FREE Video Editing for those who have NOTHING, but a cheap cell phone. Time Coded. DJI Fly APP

I know, I'm a bit of a hoarder on video footage, but really you got to kind of just get a knack for saying, no, that needs to go because that's not interesting.
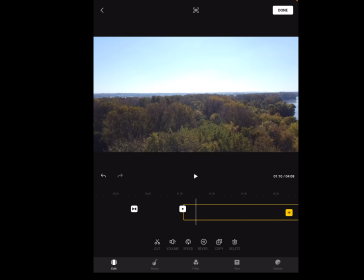So delete that out, and now we're going to go from
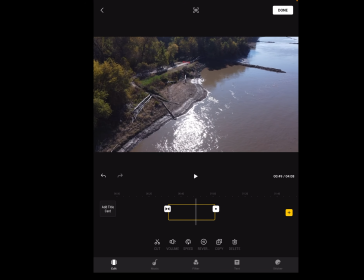this scene where we were looking at this,
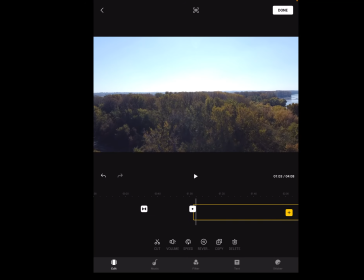and now we're going to go straight to above the trees, right? And again, we can change the transition now to dissolve if we want,
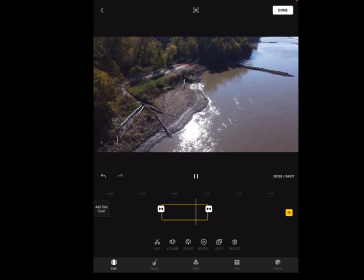and then it'll be like a little bit of a less harsh transition.
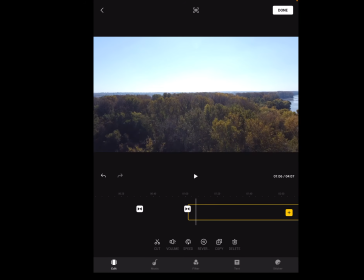And then it just kind of goes into the next one. And you just keep doing that, flying over the trees.
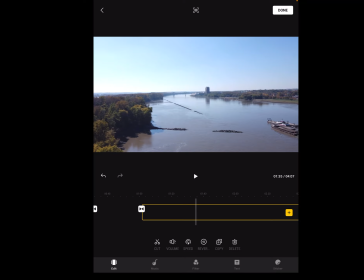Okay, well, here's a prelude to what's coming up next. I'm going to clip that, then I'm going to go all the way down there now.
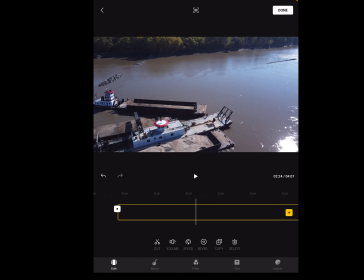I'm going to skip everything in between because you can't make a 10-minute video. Nobody wants to watch it.
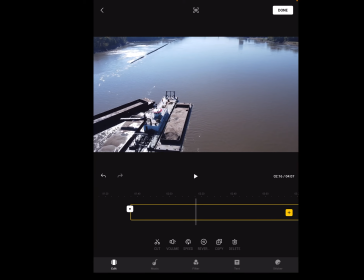Of you just slowly floating. I'm in cinematic mode, I believe, on this drone. And it only flies like 12 miles an hour. It's pretty slow. And when you're high up in the air, things look even slower.
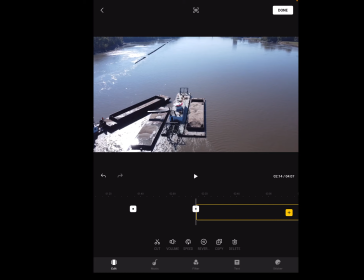I'm going to get rid of all that. And then you can just tap on that track. It'll highlight the track you don't want.
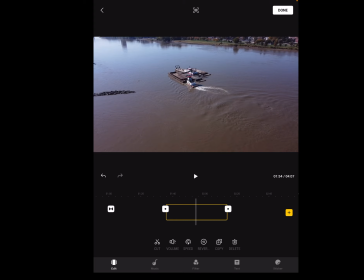And again, right here on right below the track, you see this list of icons.
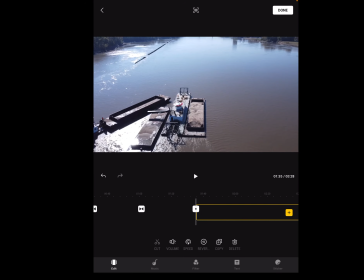On the far right, you hit delete. So now we go there.
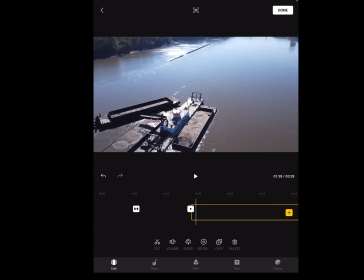We don't have a transition, and I'm not going to keep doing that because at the end I'm going to hit a transition and I'm going to go transition all of them, just dissolve.
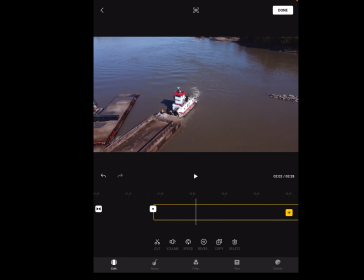It's the safest one. You don't want to get into all that. All right, now I'll show you something else here. So we're going around that tugboat and all that stuff. And then right here, I'm going to clip it, but I'm not going to clip it out.
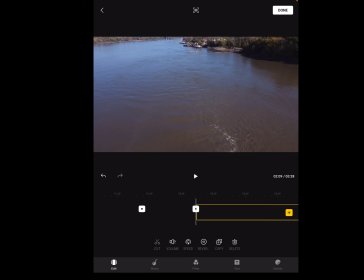I'm going to speed it up. You got to be careful with these speed ramps, especially at 1080p on this editor and other cheap editors or free editors like this
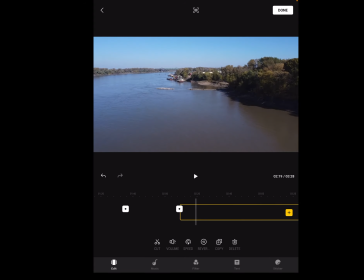with your speed ramping. So I'm going to go down to this next place, but I want to only increase the speed when I'm going pretty straight.
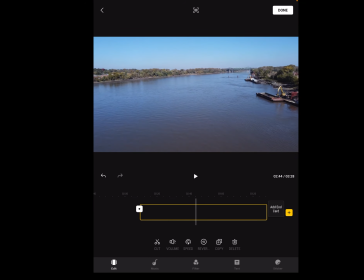Because if you start increasing the speed when you're not going straight, it starts to look really digital. So we can speed this up a little bit.
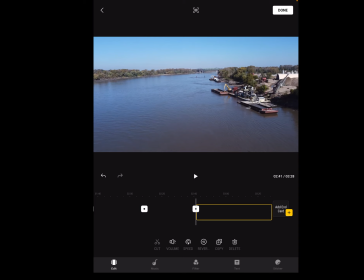Let's clip that out, and then we're going to tap that clip that we just isolated.
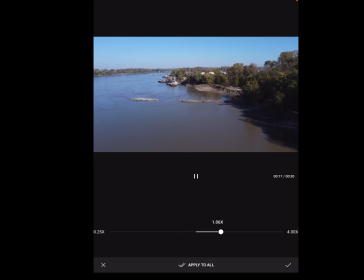I'm going to hit speed. I'm going to go to 125. So that's quite a bit, actually. And over here, I'm going to hit check mark on the far right. Not apply to all, but just this clip.
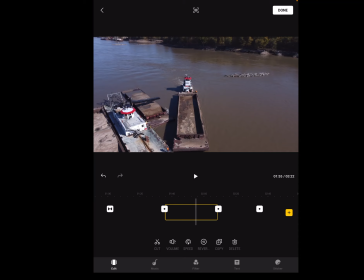Okay, so you can watch. We're going to go from this clip. There'll be really no transition.
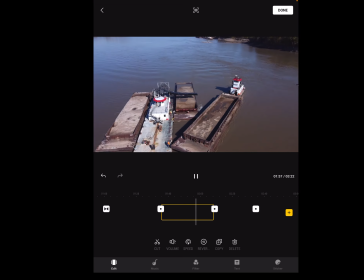You won't see much of a transition. But you'll see it speed up.
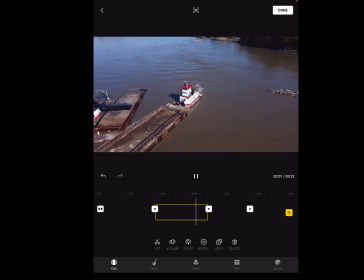Probably. I wasn't being real smooth on the sticks here. I was just showing my buddy. So now it's just going to speed up.
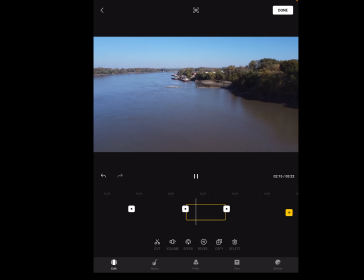And it's sped up to, you know, it went up 25% of what it was. So our video is already, if you look above the track, I'll hit stop. Over to the right of the play icon, it says 224.
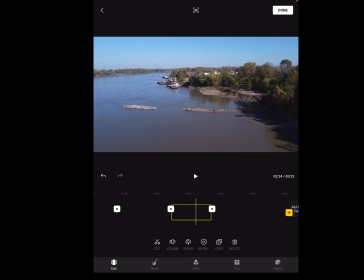We're at 224 of a total of 322. Now it was 5 minutes, but I've already clipped some out. So if I kept the video the way it is, it'd be 322. But I don't want to keep the video the way it is.
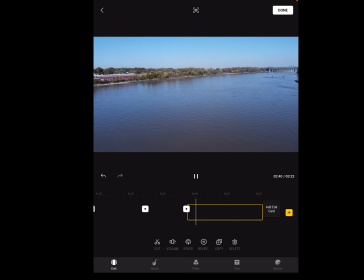So we're pretty much past that point, and I don't really want to watch all this.